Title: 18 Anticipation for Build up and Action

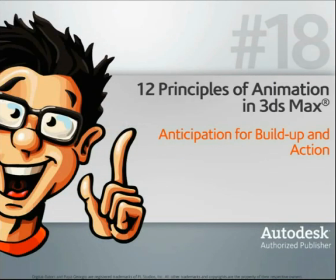(0:01)
В этом уроке мы разберем принцип ожидания.
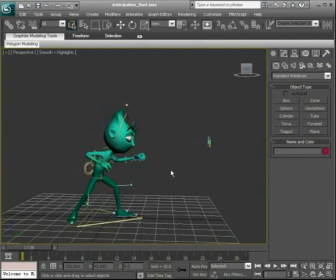(0:07)
Этот принцип означает как бы подготовку к действию. То есть как бы должны быть какие-то действия, которые покажут нам, что дальше персонаж будет делать. Например, человек играет в гольф. Для того, чтобы ударить по мячу, ему сначала надо отвести клюшку назад.
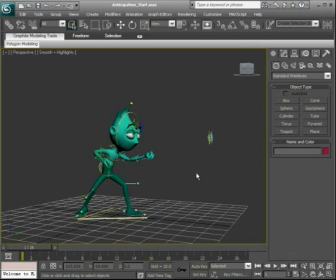(0:24)
Вот так и получается, что отвод назад это и есть как бы вот этот принцип. И соблюдая этот принцип, мы сможем добавить больше жизни в нашу анимацию и даже добавить такой небольшой комичный эффект.
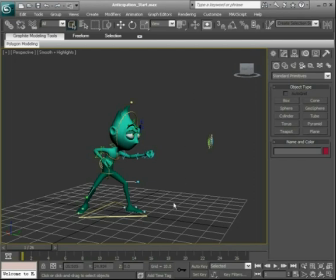И как видите, в этой анимации принципа ожидания нет. Конечно, иногда это специально пропускается для того, чтобы сделать эффект неожиданности.
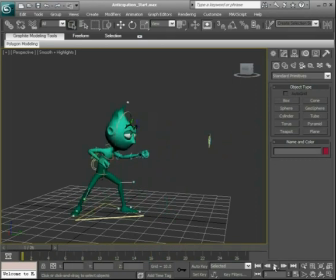(0:58)
Это часто можно видеть в каких-нибудь играх жанра экшен, где надо сделать акцент именно на неожиданности и действии. Но если нам надо сделать что-то более естественное, то этот принцип стоит соблюдать. Давайте попробуем поэкспериментировать с этой сценой.
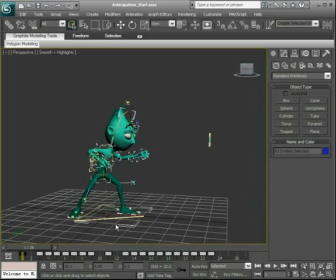(1:19)
Выбираем все контроллеры, снимаем выделение с глобального контроллера. Итак, вот у нас есть ключи. Добавляем еще несколько кадров, держим Alt-Control и правой кнопкой мыши тащим эту шкалу Timeline.
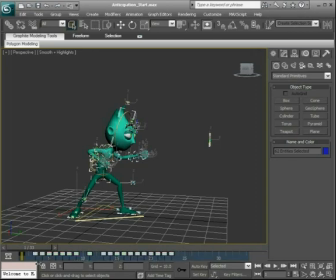(1:40)
Таким образом у нас будет больше места. Выбираем все вот эти ключи и слегка перетаскиваем их сюда Чтобы последний ключ был на последнем кадре Нажимаем play И вот уже слегка видно, что персонаж собирается делать То есть он как бы замахивается
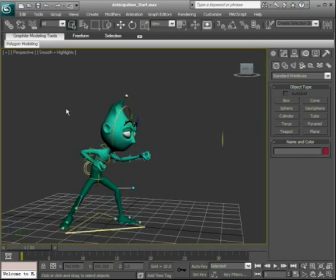(1:59)
Теперь давайте попробуем поактивнее все это выразить Выбираем все контроллеры Также не забываем про контроллер глаз Сейчас нам надо добавить небольшую задержку
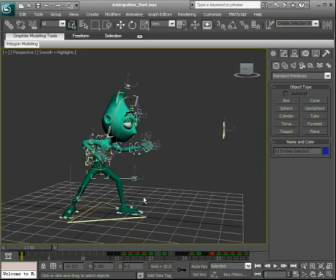Включаем Auto Key
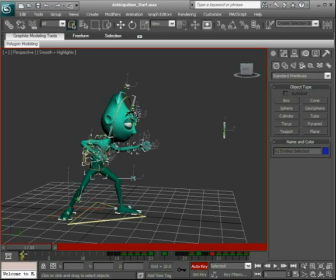(2:34)
Держим Shift И перетаскиваем вот этот первый кадр на шестой Сейчас здесь у нас небольшие такие прыжки в анимации, но мы потом это исправим
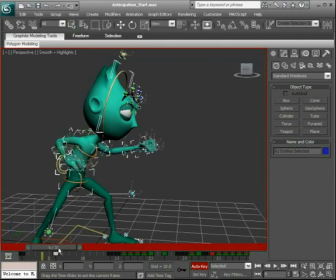(2:52)
Итак, вот у нас есть как бы небольшая задержка в начале Дальше у нас как бы здесь идет промежуток, который добавляет как бы движение в задержку
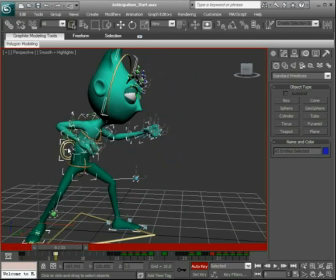(3:12)
Так, теперь давайте немного подправим позу нашего персонажа. На шестом кадре отодвигаем немного его назад. Так как он двигается как бы вперед для удара, мы передвинем его немножко назад. Как бы чтобы он в изготовку как бы приходил. Наклоняем его тело немножко вперед.
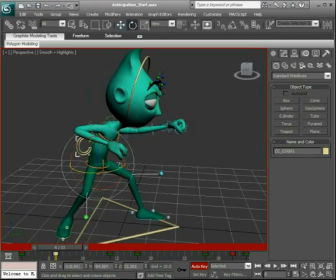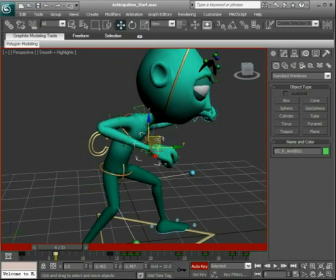(3:42)
Берем руку и немножко отодвигаем ее назад.
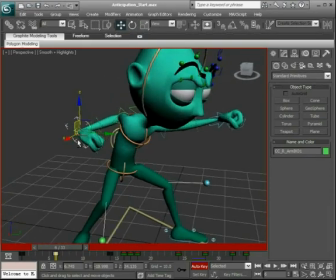Вот так вот поворачиваем кулак. Вот здесь в панели Modify ищем параметр Twist. Вот так вот слегка приподнимаем локоть.
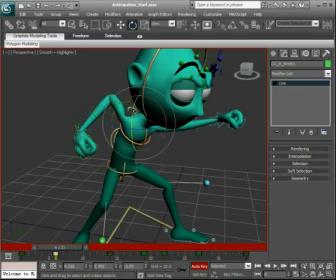(4:05)
Поредактируем контроллер плеча, чтобы исправить форму.